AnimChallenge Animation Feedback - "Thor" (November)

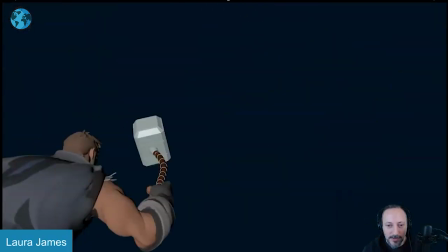[44:52]
or something that gives a better indication of what the camera is doing but i love what's happening there and again if you see all
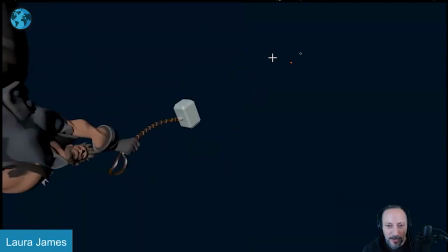[45:01]
the jitteriness which is you know implied camera shake there but if you don't have anything that i'm that i'm seeing it that being said i also have a lot
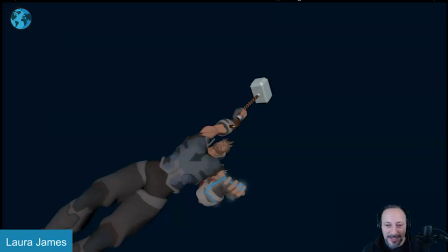[45:09]
of light here with a slight glare on my monitor just because of the green screen so i could be missing some detail here there i
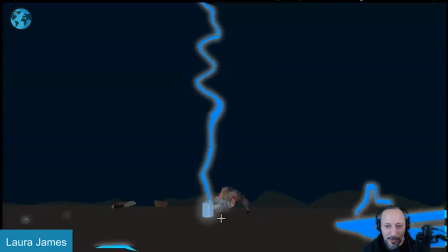[45:15]
say because if i look at it i don't know if that's me or not but i would probably push that a bit more and then when it goes
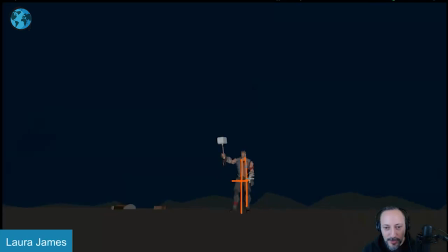[45:22]
here i feel like that goes up into almost the default pose i see a bit of a lean over there that arm down but i think it could be kind of fun to go ha i i tamed you where it gets up and it's almost more leaning forwards
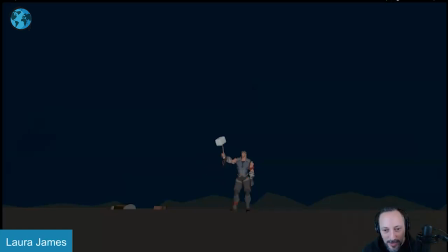[45:39]
with that kind of like ha see see and then that way when this happens it's it's a bigger contrast to go from here to here versus standing straight and then kind of just moving over i think this could be pushed a bit more but also in terms of this seems like oh how
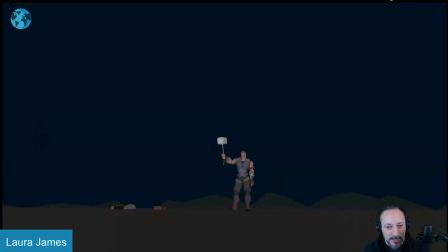[45:56]
is the paint like how's the wrapping job on the grip it doesn't quite feel like well what what is he trying to say here it's minimal it's a picky thing but i think this could be kind of fun to go see told you and then one more thing that's that short critique but i wanted to bring up those tiny details but mainly i wanted to show this clip and have that in that compilation here because it is so awesome and that is that thanks the
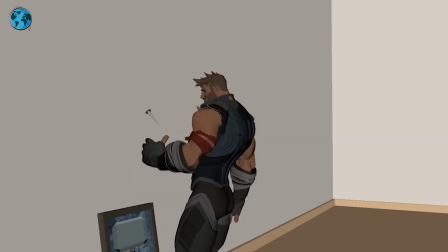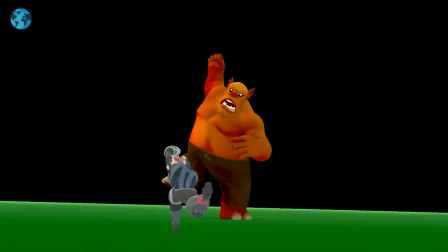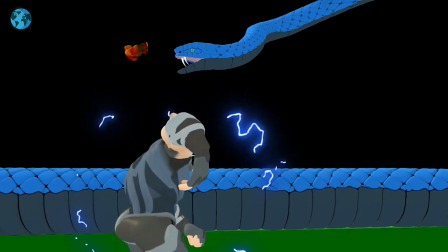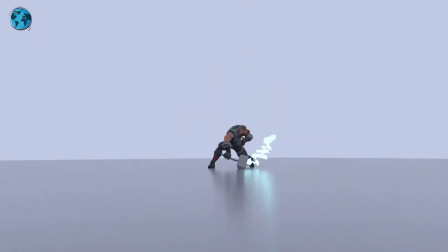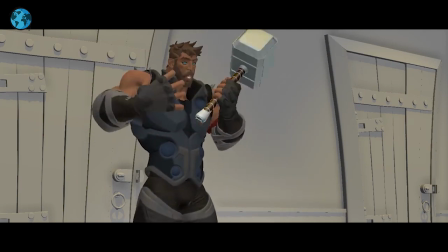[46:48] brain is a muscle and that's a muscle and that's a muscle and they are all muscles this is all muscle so i am covered in brains
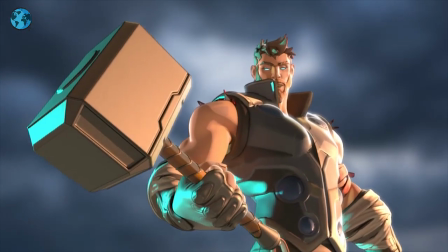[46:57] i have no plans to die there